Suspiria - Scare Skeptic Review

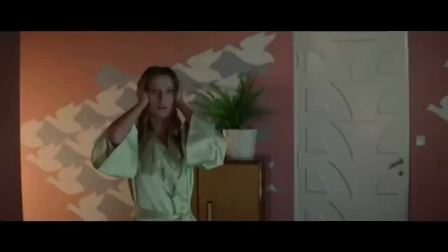[4:27] It's useless to try and explain it to you. You wouldn't understand. It all seems so... absurd.
After being followed by mumbling rocking fraggles, we get our first jump scare.
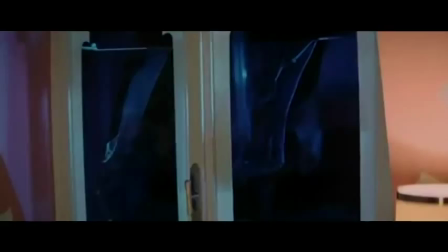[4:41] Hey, why don't you close it?
Followed by our first moment of silence until...
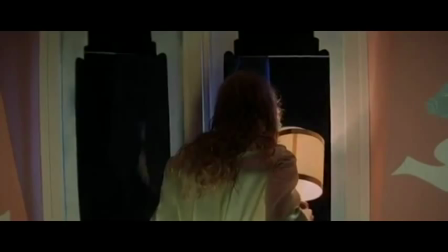[4:52]
Oh my god, it's the Cheshire Cat.
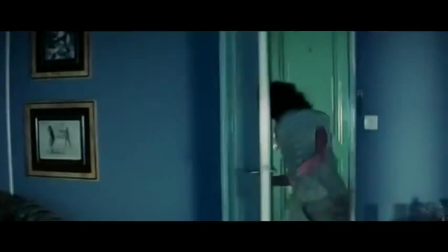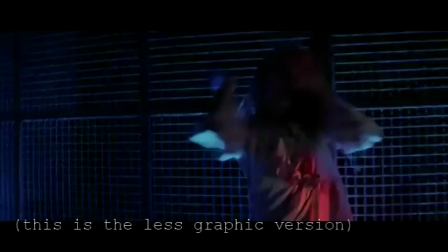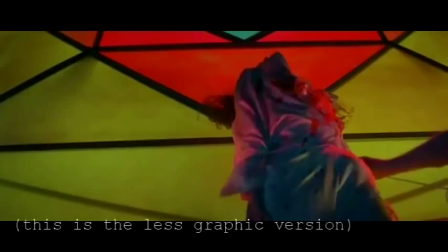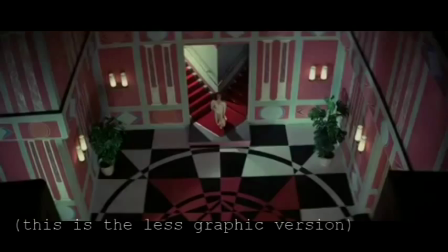[5:12] Thank you.
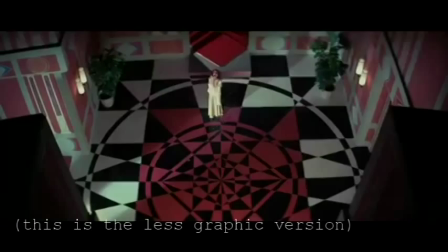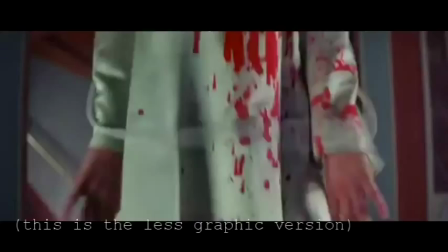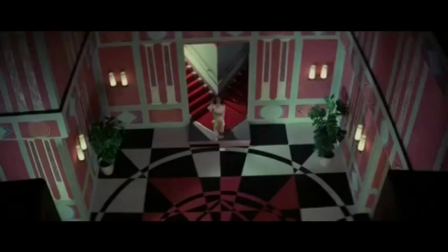[5:29]
Sheesh. You might have guessed, the first scene is kind of a whopper. Not only does the scene take advantage of the very unique and theatrical looking set,
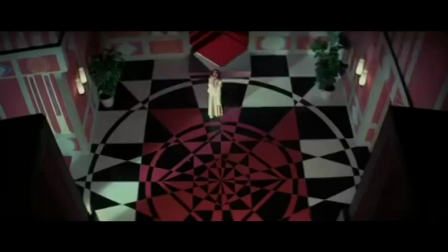[5:37]
but the pacing follows each act of violence like a beat, building up the shock and awe, in at least my reaction.
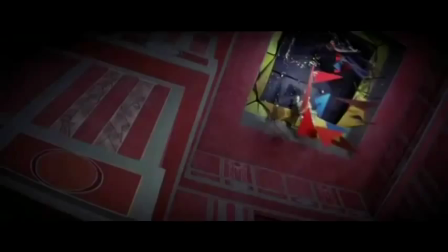[5:43]
When I first saw this scene, for example, I was like, whoa!
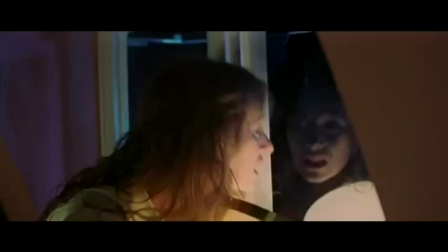[5:53]
Shit. Perhaps one note to make is to keep the scene a surprise, allowing the audience to get invested into the scene and then to be slammed with constant shock value.
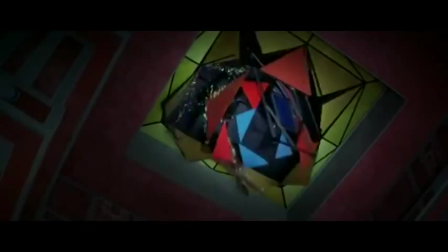[6:02]
But not just any shock value. The entire thing was done in an artsy way.
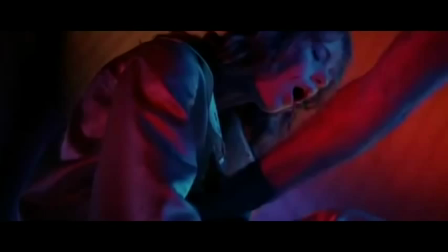[6:06]
There was color, every angle mattered, was meticulous, every cringing moment stuck out, and the best was saved for last.
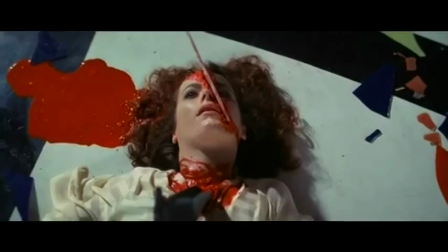[6:12]
And then to help us absorb the scene, we bathed in silent observation, forcing our brains to draw a clearer picture of what we just saw.
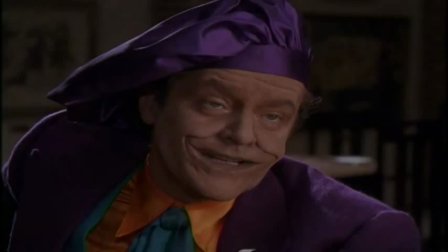[6:19]
Overall, job well done, Dario. Making death stick in our heads like a work of art.
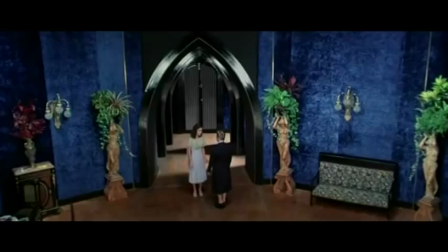[6:24]
Even the Joker would have been proud.
I make art until someone dies.
See?
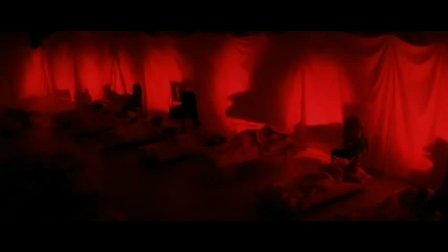[6:31]
Then we see Susie arrive at the dance school the next day, Miss Tanner's Dancing Academy, where we notice the architecture is fairly equal in vivid colors.
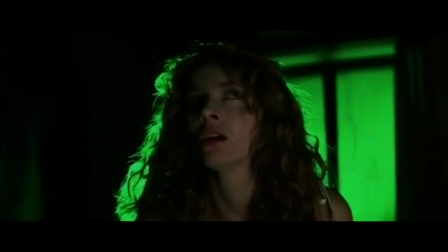[6:39]
The whole film is, in fact, pretty distinctly lit. Each room is typically lit by one dominant color, similar to Edgar Allan Poe's The Mask of the Red Death, if that weren't foreboding enough.
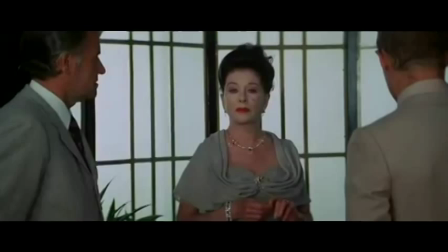[6:48]
She meets a rather diverse cast of characters that we never really get a lot of time with.
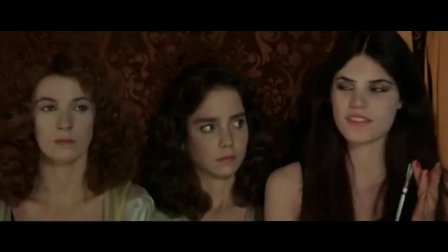[6:53]
There's the stern Madame Blanc, the stocky Nazi, maybe lesbian Miss Tanner, a goth girl who likes to hiss like snakes,
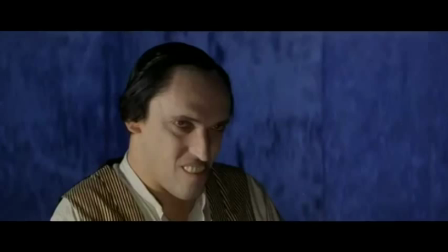[7:00]
the mute Romanian servant, whom will serve as the film's Uncle Fester, a terrifying,
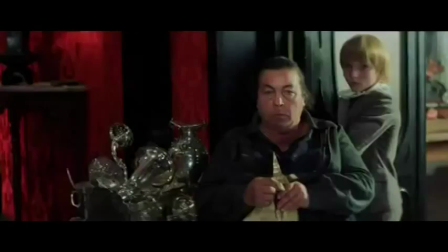[7:04]
pissed-off-looking chef lady and her blonde, androgynous, dramatic child, and a lack of the Y chromosome.
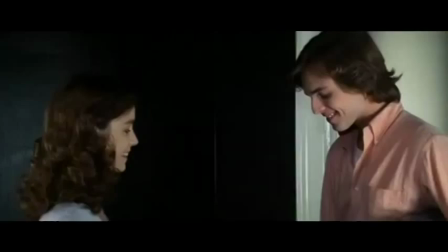[7:10]
Hey, hey, you handsome young male character, there's no room in the script for you.
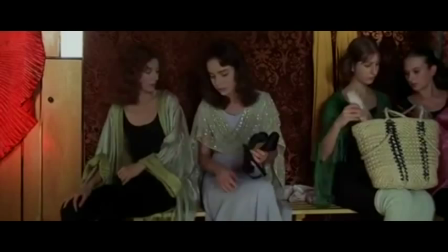[7:15]
She becomes friends with Sarah, whose hair likes to blend into wallpaper that looks like someone sneezed a floral fractal pattern.
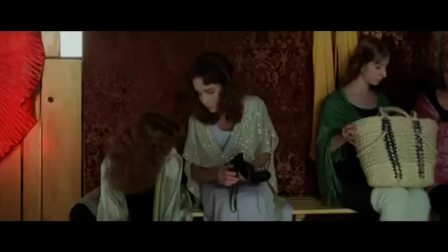[7:21]
It's revealed that Sarah has been friends with Pat, whom she was the girl found murdered from yesterday.
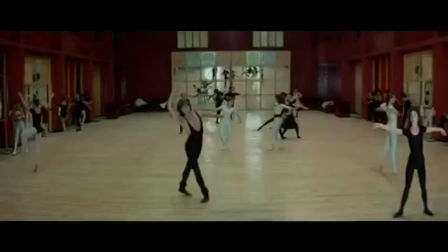[7:27]
But before we can investigate further into the death of a student, we have a dance class to attend to!
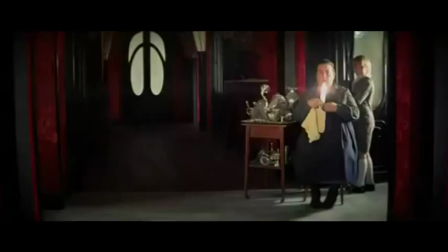[7:33]
Auditions for Black Swan will begin shortly, but filming and post-production will be delayed for 3 decades.
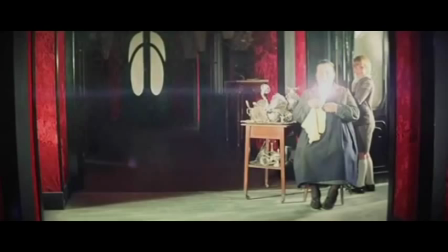[7:41]
But before class can begin, we get this bizarre scene where the scary chef lady flashes her knife at Susie.
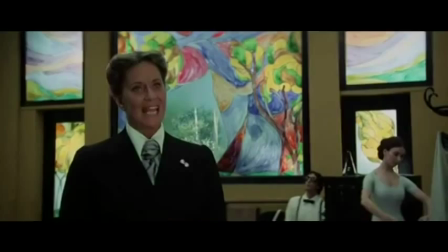[7:48]
Huh. Well, anyway, Susie begins dancing, but doesn't feel very good.
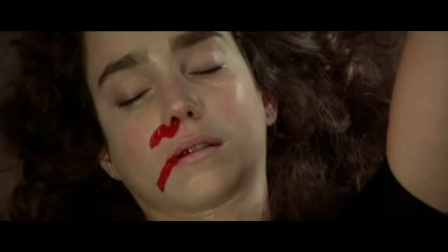[7:52]
After being pushed by the butch lady trainer to give us a real dance scene in this movie, she faints.
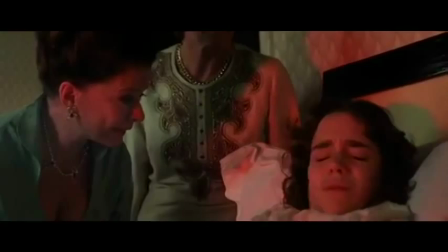[8:00]
The doctor tells her she had some slight hemorrhaging and gives her a needle.
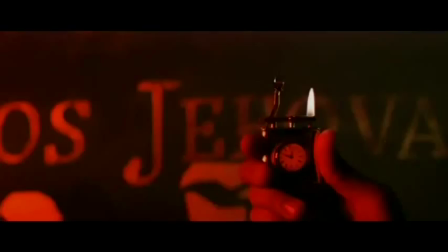[8:04]
The other important detail is a unique item, a lighter watch, which the camera seems to emphasize as a plot point.
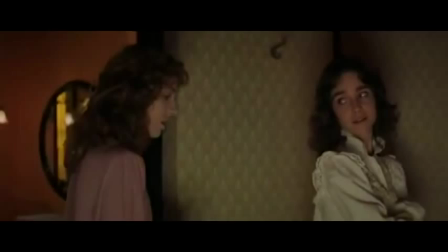[8:10]
Whatever it could mean. Later, after the girls talk in the room, there's another moment of silence.
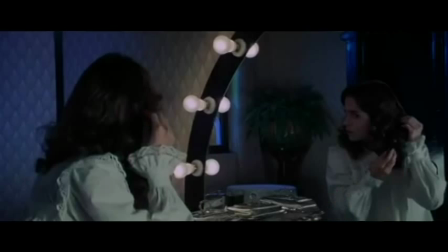[8:16]
And, ooh, the camera is focused on where Sarah exited. What's gonna happen? I know something's gonna happen.
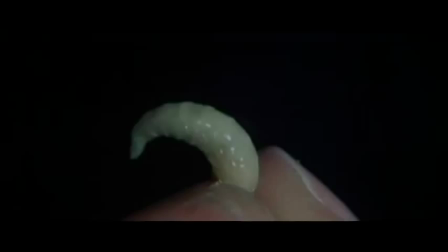[8:21]
I guess nothing. Something doesn't seem right, though, as we build up to something sinister?
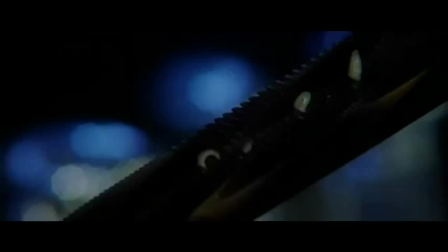[8:29]
Maggots! Falling from the ceiling! Oh no! If we were corpses, they would totally be eating her!
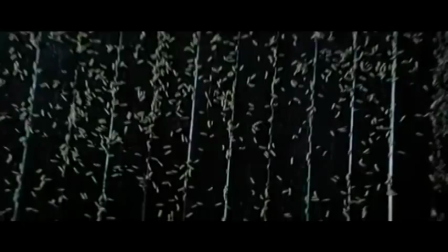[8:35] And then they're going to eat me!